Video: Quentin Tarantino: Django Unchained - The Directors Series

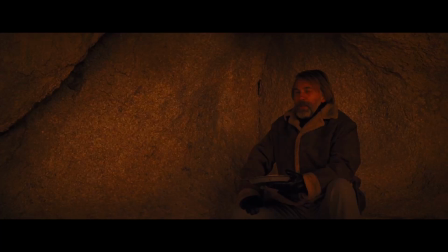He's still German and nationality, but Schultz sports a full beard and a curious flair for monochromatic clothing.
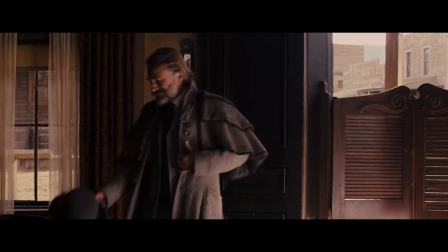He's every bit as eccentric as Landa,
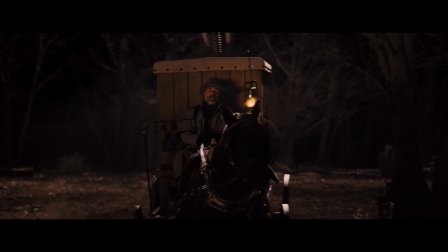prattling on in a verbose manner as he scuttles about the frontier in a rickety wagon with an oversized tooth swinging around on top.
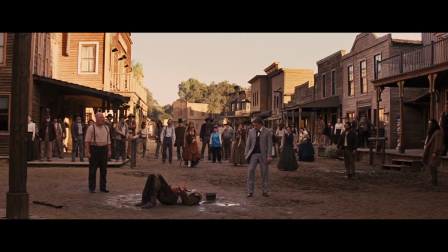However, his jovial nature belies his deadly ferocity as a bounty hunter and marksman.
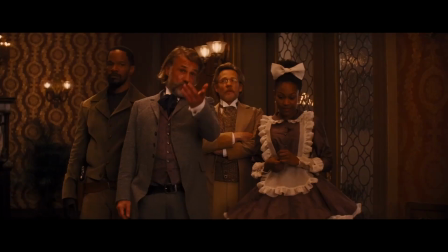As for the role of playboy slave trader Calvin Candy, Tarantino finally gets his man,
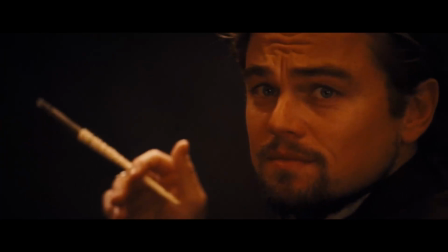successfully securing the services of Leonardo DiCaprio for a rare villainous turn.
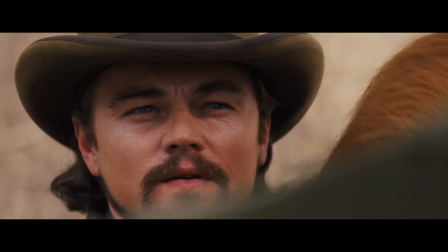A wealthy southern charmer, Candy hides his villainy behind his warm hospitality. Make no mistake, though, he is a ruthless, volatile man not to be crossed.
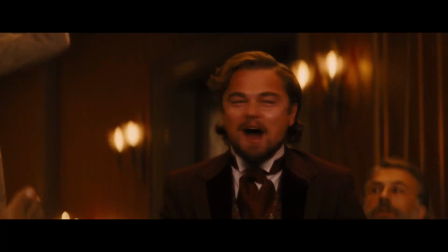DiCaprio commits himself entirely to Tarantino's demented vision, unabashedly digging into his characters in bread, racist psyche and nefarious desires.
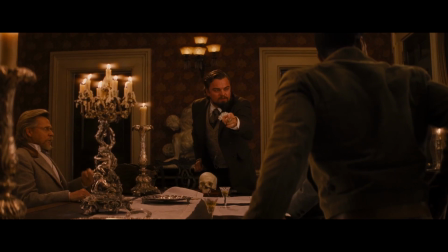The extent of his commitment can be witnessed in a scene where he smashes a skull in front of his dinner guests bleeding out all over his hand.
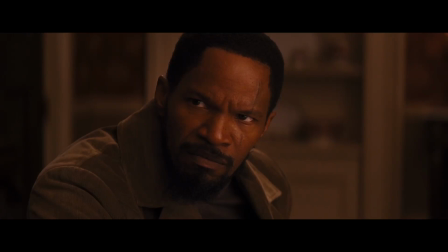During the take used in the film, he actually cut his hand badly, yet continued to stay in character despite his own very real blood leaking all over the place.
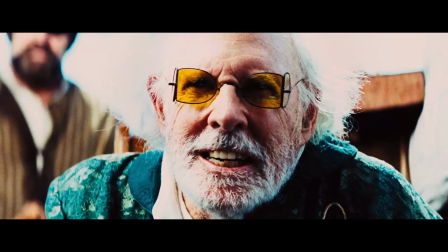Tarantino supporting cast as rounded out by a roster of new and familiar faces alike.
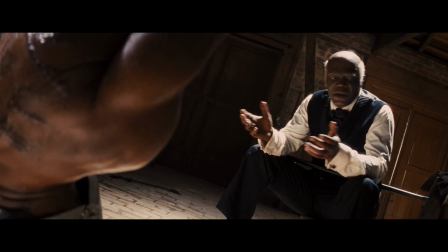As Broomhilda, Carrie Washington brings a much needed femininity to Tarantino's machismo revenge tale.
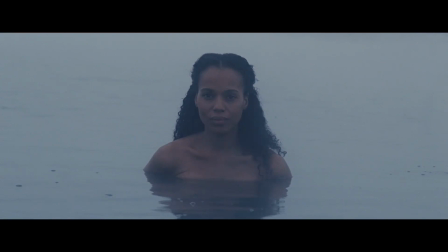She appears to Django throughout the film as an ethereal vision amongst creation.
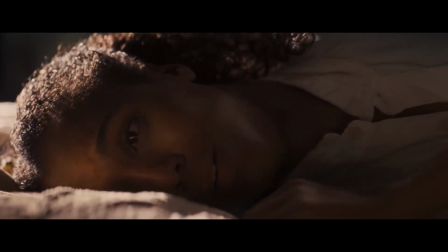And we feel that we've come to know her just as well as the other characters when we finally confront her flesh and blood form.
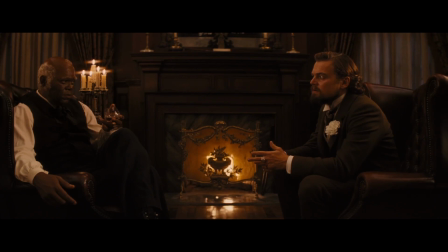Frequent Tarantino player Samuel L. Jackson returns as Candy's key confidant Steven.
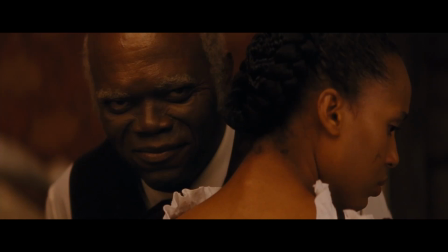Acting under heavy prosthetics, he assumes an elderly feeble affectation that enhances the comedic value of his impotent rage and suspicion.
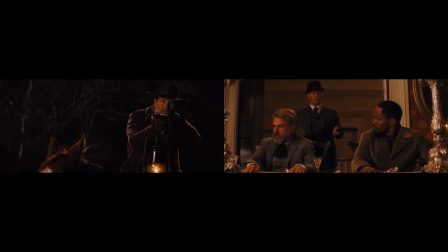Season character actor James Ramar plays two roles.
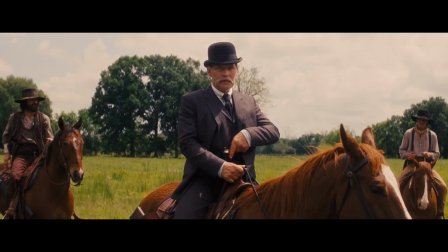One is a speck a gruff slave poacher and candy silent associate the bowler derby butch pooch.
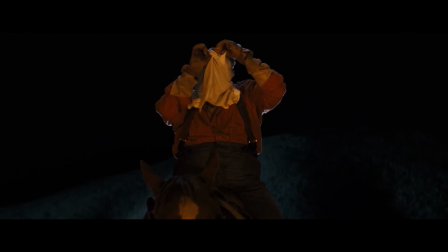Miami Vice star Don Johnson plays Big Daddy, a Colonel Sanders esque plantation owner rival to candy and progenitor of the Ku Klux Klan.
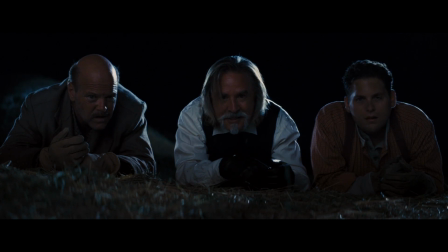There's also a few notable cameos peppered throughout the film. Jonah Hill stands out playing Big Daddy's son and a fellow proto clansman.
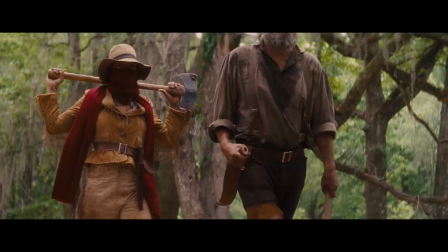Death Proof star Zoe Bell plays a masked tracker who silently lurks in the fringes of her scenes.
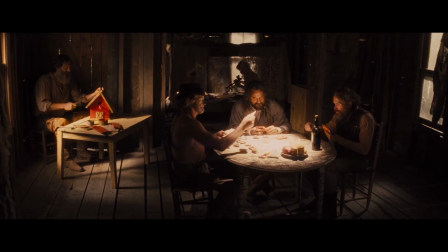Her role reportedly part of a much larger subplot that was ultimately cut.
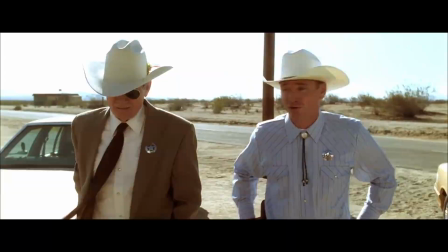Michael Parks so memorable as Texas Sheriff Earl McGraw and both Kill Bill and Death Proof plays a sun baked poacher here.
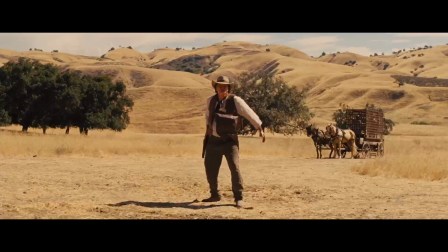Tarantino himself also pops up in the same scene as an Aussie accented poacher. Working again with cinematographer Robert Richardson,
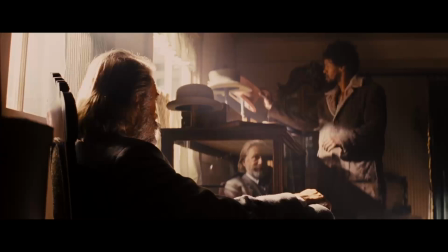Tarantino captures the expansive vistas of the West and the sun dappled willow trees of the South and stunning 35 millimeter photochemical beauty
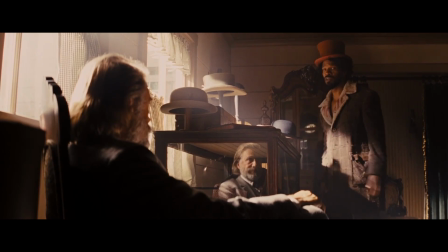utilizing the 235 to one aspect ratio Tarantino offes for a richly realized
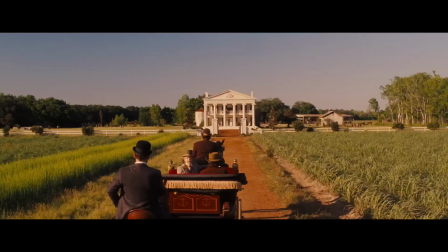cinematic look complete with deep contrast natural earth tones and bold saturated primary
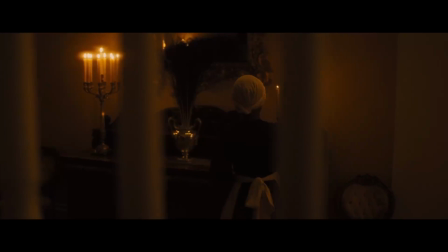colors. A tobacco tent cast a nostalgic glow over the Mississippi sequences during the day and at Night
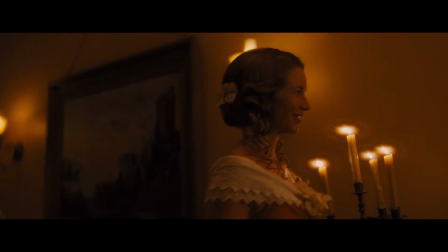is replaced by a handsome amber candlelight that romanticizes the otherwise horrific Candyland plantation.
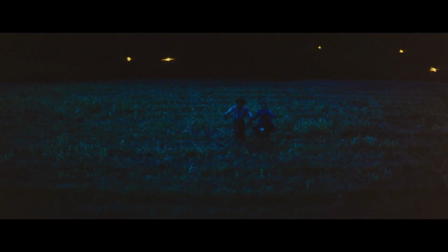Flashback sequences are even more stylized employing a low contrast bleach bypass technique to suggest faded heat baked film.
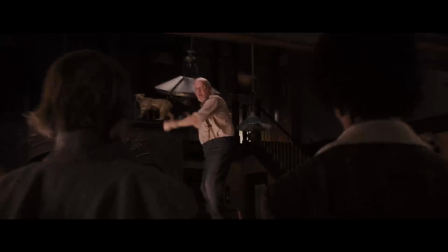The camera work adapts to the scale of the story favoring sweeping crane shots reminiscent of old spaghetti westerns,
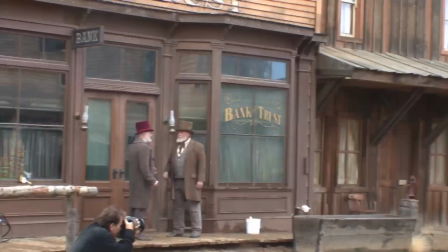as well as frenetic raxms typical of the grindhouse genre.
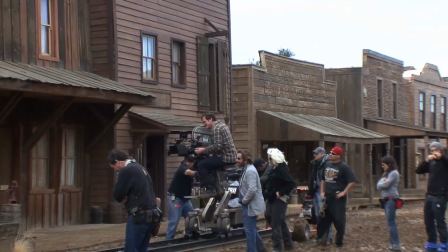Beyond Richardson Django Unchained finds Tarantino working with a host of new collaborators, replacing several of his key craftspeople for reasons both known and unknown.
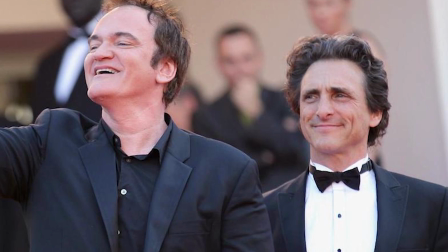For only the second time in Tarantino's career, Lauren Spender isn't a producer.
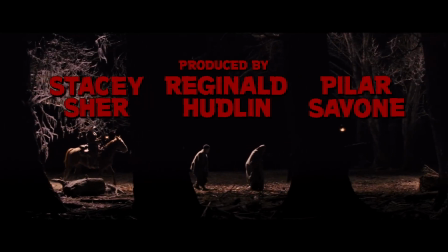The responsibility instead goes to pillar Savone, Stacey share, and more odiously the disgraced brothers Weinstein.
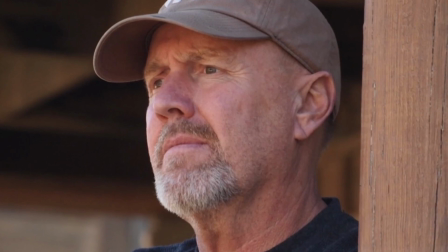Tarantino's usual production designer David Wasco sits out this round as well, with the late J. Michael Riva failing in to create an embellished sense of the antebellum period.
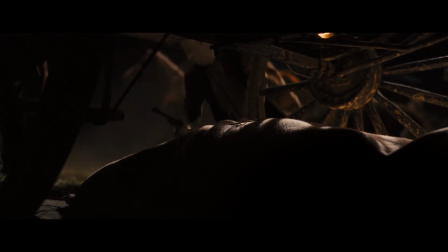And finally, due to Sally Menke's passing in 2010, Django Unchained finds Tarantino working with a new editor for the first time since his career began.
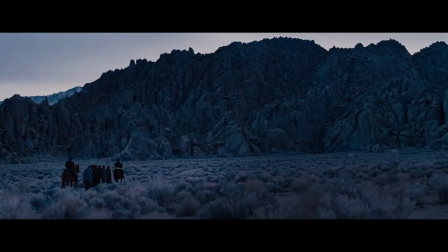Fed Raskin more than compensates for Menke's absence by crafting an explosive,
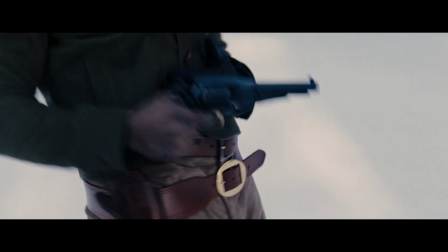exhilarating edit that proficiently captures Tarantino storytelling dynamics in a way that feels continuous with his earlier films.
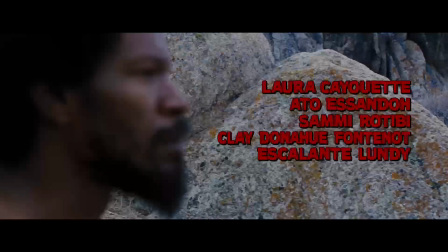The soundtrack is classic Tarantino, featuring obscure needle drops that give the film a unique offbeat and vintage vibe.
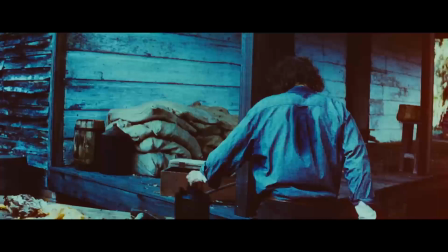For the first time Tarantino also uses original songs commissioned for the film, but not an original score.
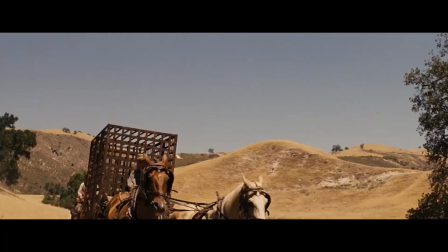As a result, contemporary artists like john legend and Rick Ross share album space with Johnny Cash,
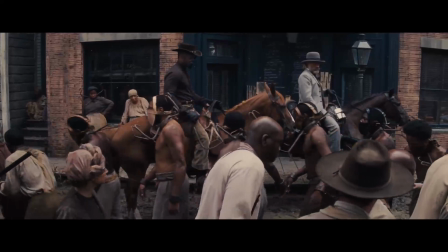Wagnerian opera, and the spaghetti western sounds of the late Ennio Morricone.
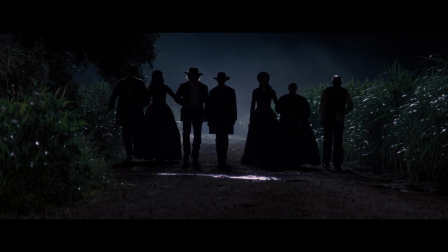As an incredibly eclectic mix that favors Morricone sound more than any others due to the genre it deals in.
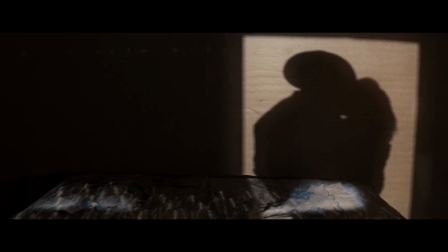Oddly enough, Morricone would later state his desire not to work with Tarantino again,
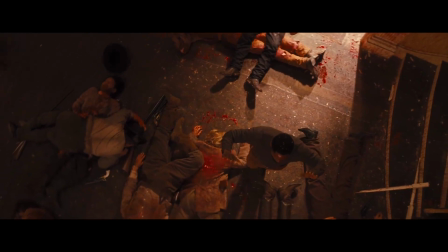due to what he described as the director's quote, incoherent approach to film music.
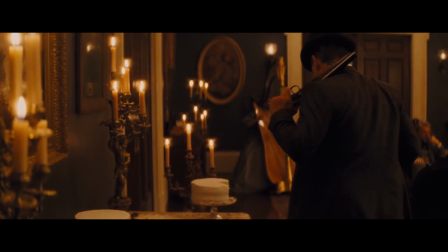Time would eventually heal this particular wound, but it no doubt must have been devastating to Tarantino on a personal level to have one of his heroes disparage his work in this manner.
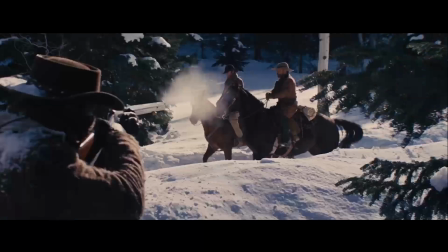Despite his reckoning with the evils of slavery, Django Unchained echoes and glorious bastards in its gleeful embrace of cartoonish violence.
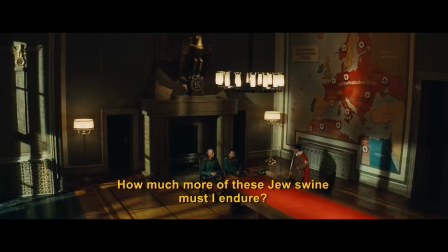The contempt Tarantino feels for fascist individuals like Hitler,
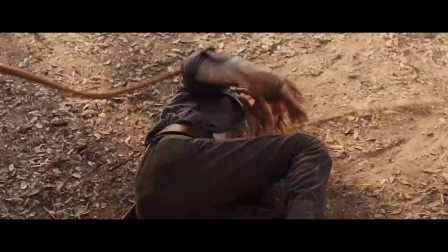or collective groups like candy's plantation crew is palpable in the vindictiveness with which he stages their comeuppance.
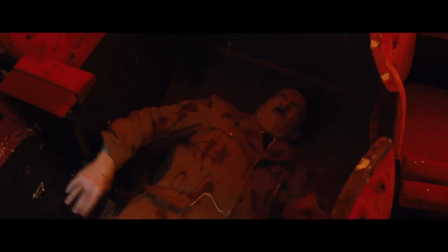Wearing Glorious Bastards pumps Hitler with a fusillade of bullets in two separate instances.
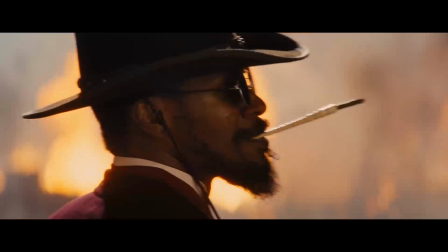Django Unchained climactic reckoning sees veritable geysers of blood vomit from bullet wounds, while expressionistic sound design gives each bullet the weight of the bomb.
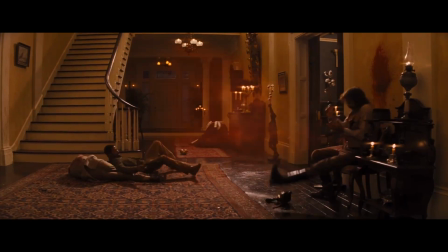Tarantino presents the bloodshed as a cathartic act, a safe space for the victims of hate to fantasize about the oppressor's violent demise.
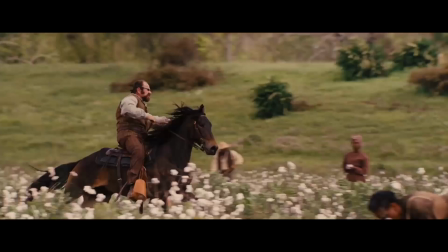This approach is obviously not without its problems. Beyond surface debates about good taste.
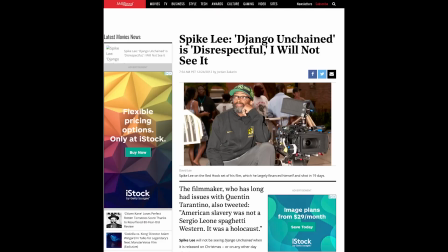It's understandable that some may take offense to the idea of a white man avenging slavery through artistic means.
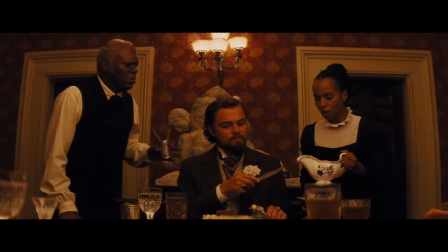Spike Lee is still furious about it. That said racial politics have always played a part in Tarantino's work.
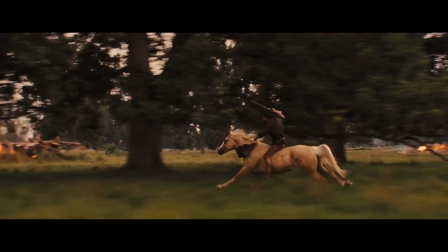Yes, it's true that the n word flies around carelessly throughout this film and others. Political correctness has never been his strong suit.
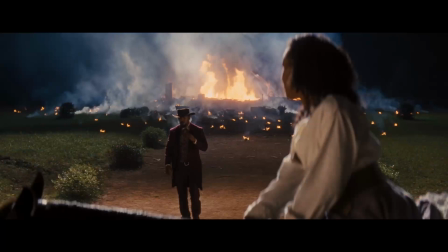But yet he continues to remain uncancelled when others have been so quickly dumped or abandoned for similar behavior.
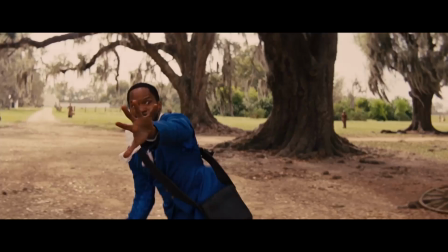There's no one reason why this is. Perhaps it's his character's high degree of self awareness,
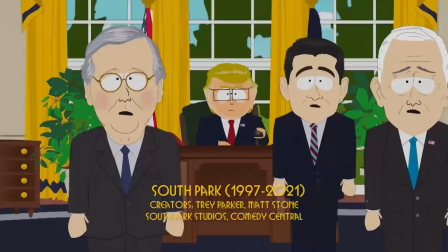or the undeniably satirical nature of his artistic voice that similar to TV shows like South Park uses shock
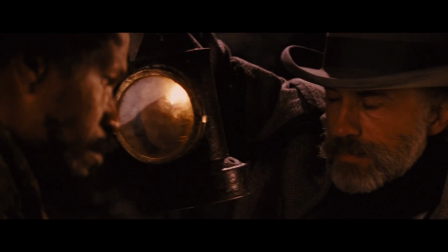value and crude humor to expose and dismantle rather than preserve imbalanced power structures and societal inequities.
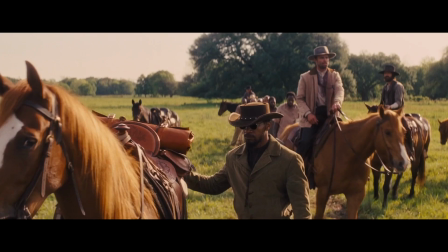Regardless of controversy, or perhaps even because of it, the release of Django Unchained would continue in Glorious Bastards success with critics and at the box office,
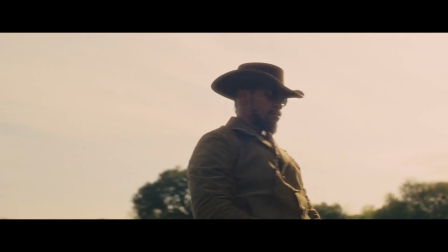further escalating Tarantino's resurgent upward momentum. Indeed, it would best the performance of his previous film by most established metrics.
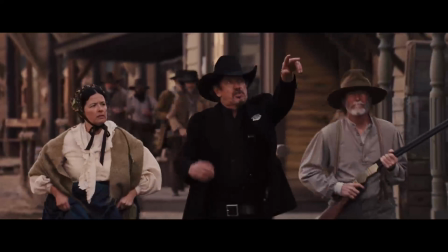At $425 million in worldwide receipts,
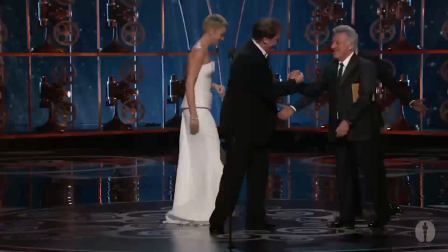it set a new box office record for Tarantino and would earn him his second Oscar for original screenplay.
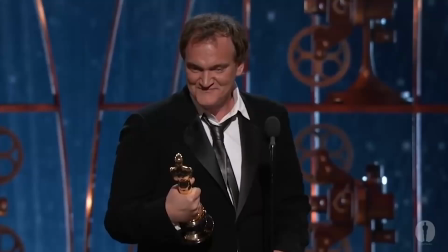20 years after his breakout with Reservoir Dogs, he was still on top of the industry.
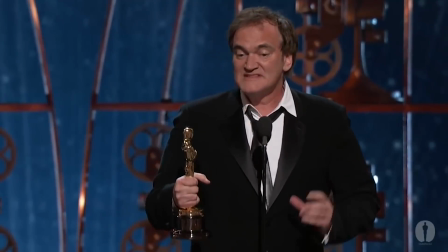Few filmmakers remain as relevant or forceful within the same time span that he
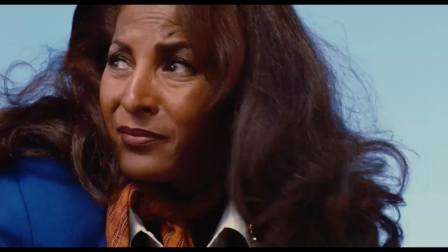keeps scoring hit after hit as a testament to his innate talent and singular vision, though the archetype of the Tarantino film has been clearly defined for two decades.
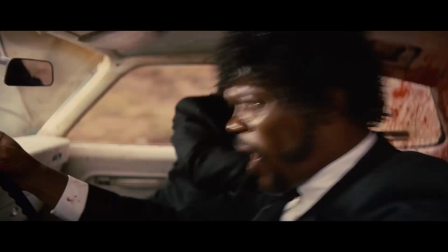He has achieved longevity in a fickle business by continuing to surprise and subvert our
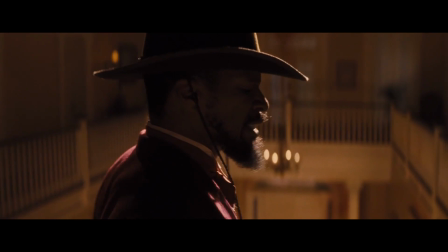expectations that he's embraced storylines that don't conform to the established records of history,
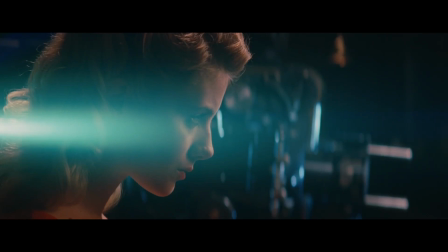creates an unpredictable and exciting environment where literally anything can happen.
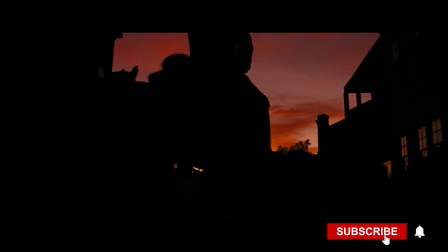We truly never know what we're in for when we sit down to watch new Tarantino film for the first time. But we do know it will be a wild and unforgettable ride.